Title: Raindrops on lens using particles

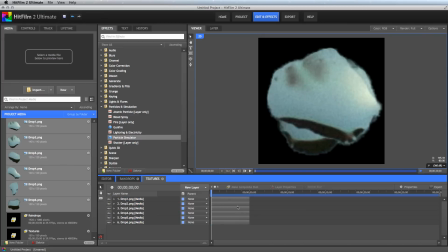[8:14]
So I'll select all of those, make them about five seconds long, and then we can just one at a time shift these, and now only one texture will be visible at a time.
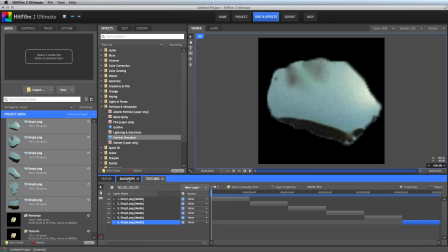[8:26]
So as we scroll through, we see all of them. Okay, now when we go back into our raindrops timeline, we've got that composite shot here.
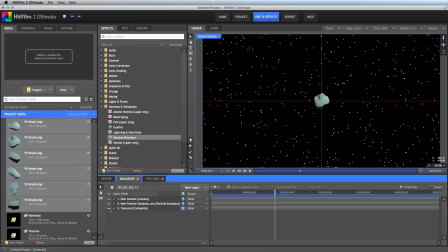[8:34]
That contains all of our textures. We'll turn off its visibility again.
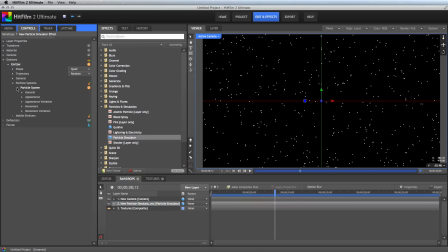[8:38]
And now, we'll go back into our particle effect, and select that as our source layer. Now you've probably noticed we still only have one texture being used, but that's because of the frame setting. Right now it's set to use one single frame for each particle, but if we switch this from single to random,
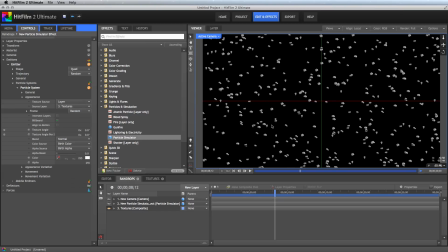[8:56]
then textures will be applied from random frames within that textures layer we have selected. So the next thing to do is add a little bit more variety to the effect. There is some slight variation in the size of the textures we've used, but to add even more variation, we'll open the movement variation controls and adjust the scale there.
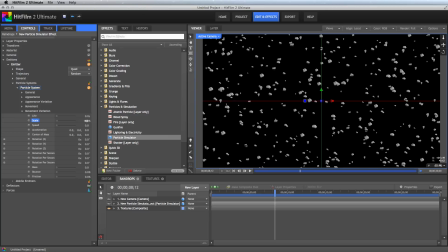[9:15]
So set that to 10%, and you can see now we have a significantly larger variation in the size of our raindrops. Now in the appearance variation, we'll adjust the texture angle, and that will just take the image that's applied to each particle and rotate it by the amount we've assigned.
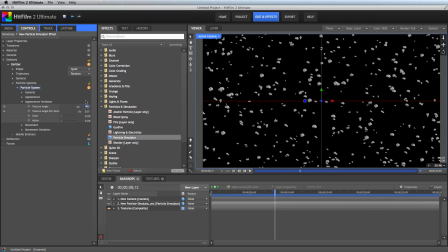[9:33]
So set this to 90, and each particle will then be turned anywhere from 0 to 90 degrees in either direction, which makes the repetition of shapes even less obvious. Okay, so that's pretty good. I'm going to make the rain a little bit heavier by, in the general settings, increasing the particles per second.
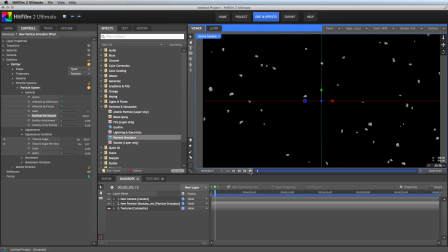[9:50]
Let's just set that to 100. And now as we play through this effect, you can see that we get the general result that we're after. Now the one thing I don't like still is the way the particles just suddenly appear. I'd like it to be a little bit more gradual, so they kind of splatter onto the window a bit.
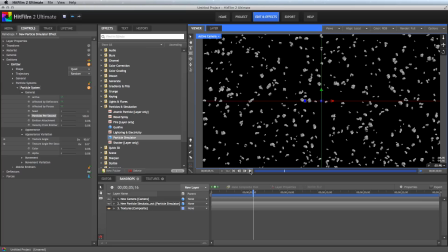[10:08]
And this will be very subtle, but it is these sort of things that can really help make an effect convincing. So make sure our particle system is selected, and we are going to use the lifetime panel to animate the size of each particle over time.
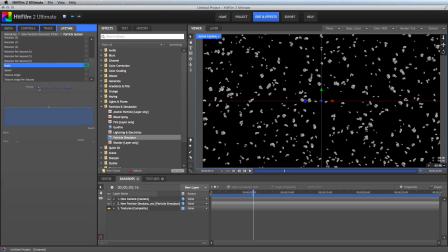[10:21]
So switch to lifetime, go down and select the scale property, and then select this first preset, which just gives us two points from left to right at an even value. Select the first keyframe and set the scale to zero. Now create another keyframe just by clicking quite near it, and with that one selected, set the scale to 100.
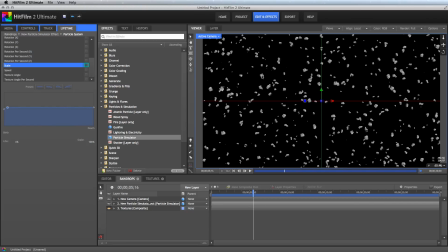[10:41]
All right, now we know the life of these particles is 30 seconds, So to make this change happen very quickly in just three or four frames, let's set this life to 0.3. Now those keyframes are practically on top of each other.
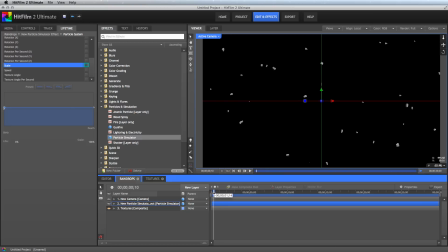[10:53]
That change in size will happen very quickly. But you can see how they gradually get bigger there. As you watch through, it just gives it a little bit, it makes it a little bit more gentle as those raindrops hit the window. Now it looks like we are ready for some displacement. So we need some footage.
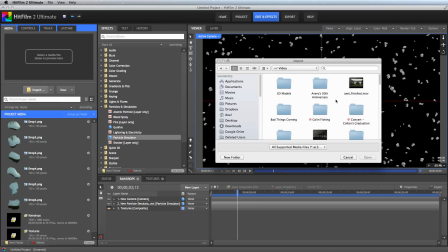[11:12]
Import your scene of preference. I'm going to use a different scene than I used in my original test, just to see how it works.
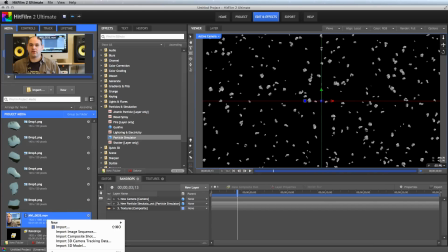[11:21]
So I'll import this. Right click, choose Make Composite Shot, and hit OK.
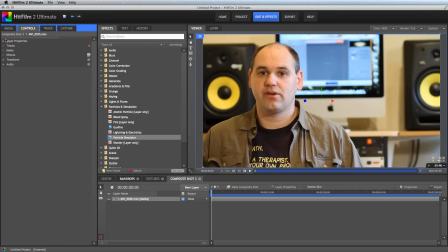[11:27]
So now here, I'm going to mute this layer, so you can still hear me talking.
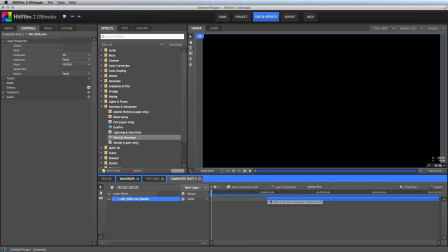[11:33]
And I'm going to kind of jump into the middle of it.
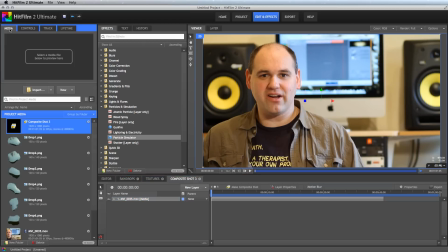[11:36]
So now we have our footage in, we can add our raindrops comp to the timeline, so in the media panel, find our raindrops, add that in. It can be above or below the footage, doesn't really matter, because we are going to hide its visibility. And then, find the displacement effect, and add it to your footage layer.
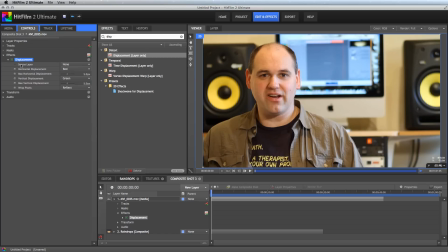[11:56]
Double click that to open its controls, and for the source layer, choose our raindrops composite. That's good, now for horizontal displacement, choose luminance. for vertical displacement. Also choose luminance. And then for the maximum horizontal and vertical displacement settings, you want to increase this quite a bit from five.
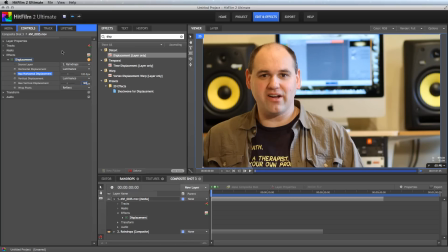[12:16]
I actually used 120 in my original test. So let's play that back and see what it looks like.
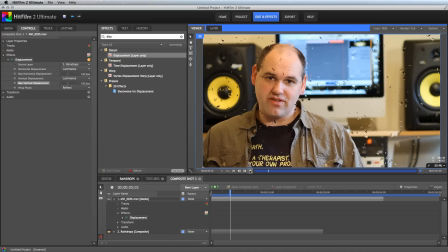[12:24]
Yeah, 120 looks pretty good on this one as well. So if you're working with HD footage, that's kind of a good starting point. and there you have it. We could call that effect done. Except this really only works if you want the viewer's focus to be on the drops because they're so sharp and usually that won't be the case.
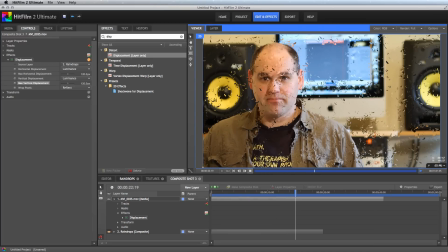[12:43]
You want them to be looking through the glass or the window that the drops are on so we need to be able to soften those drops some. So let's look at how we can do that. You could take the actual texture images go back into Photoshop and blur each one of them but that doesn't really give you the option of adjusting the amount of blur later on.
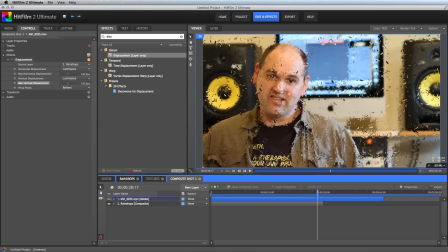[13:01]
So we're going to use a technique that lets us stay in HitFilm. Right click on our footage layer and duplicate it. You could also hit Command D or Control D if you're on Windows. And on this lower copy, delete the displacement effect. Okay, so now we have just our footage and then we have a copy of our footage with displacement applied.
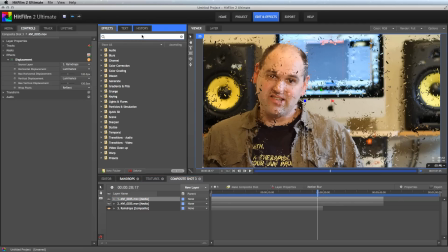[13:19]
Now what we're going to do is find the set matte effect and apply that to our top layer. layer, and for the source layer there, we're also going to choose the raindrops composite. Ok, we'll use the alpha, and now if we turn off our lower layer of footage,
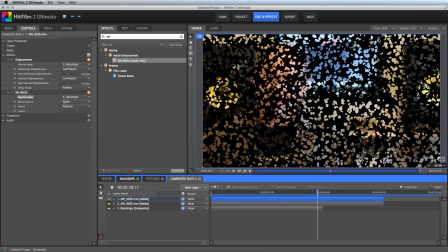[13:39]
you can see the top layer, all it contains is the raindrops with the displaced footage inside them.
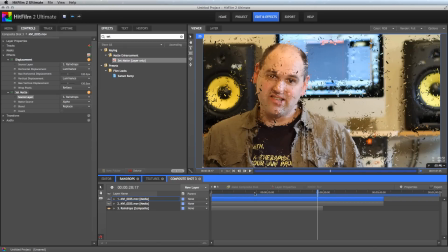[13:45]
So now, with our regular footage underneath, we can apply a blur to the raindrops without affecting the actual footage. So let's just grab a blur effect, drag it on there, and we very quickly,
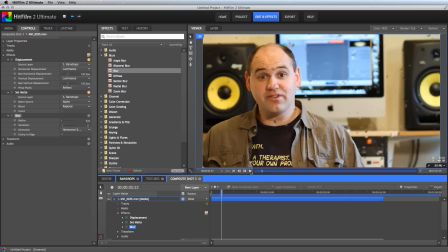[13:58]
even at the default blur setting of 5, get a fairly out of focus effect. In fact, this is a little bit more out of focus than I would like. So I actually used a radius of 1 and an iterations of 1 to keep this blur as subtle as I could,
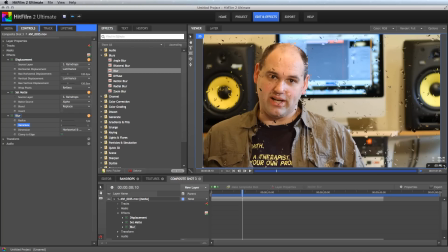[14:13]
but obviously you could adjust the amount of blur for how much defocusing you want. Let's zoom in to 100% just for fun.
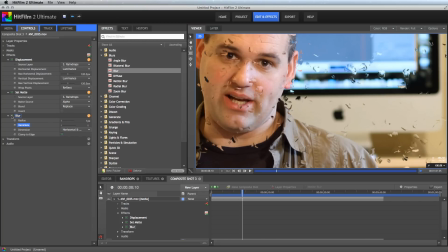[14:20]
If I turn the blur on and off, you can see how much of a difference it's making. It's just softening those edges and kind of blending the effect into the scene a little better so that it feels natural.
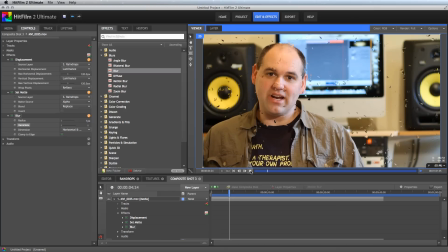[14:34]
So there you go. That completes our raindrops tutorial for the stationary drops. In the SQL, we'll look at applying a gravity force to pull these drops downwards, so they run down the window, and we'll look at using mobile emitters to create rivulets as the drops are pulled down.
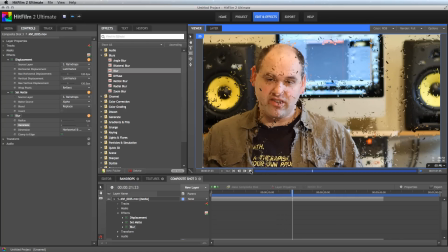[14:52]
So thank you very much for watching, and let's do it again soon.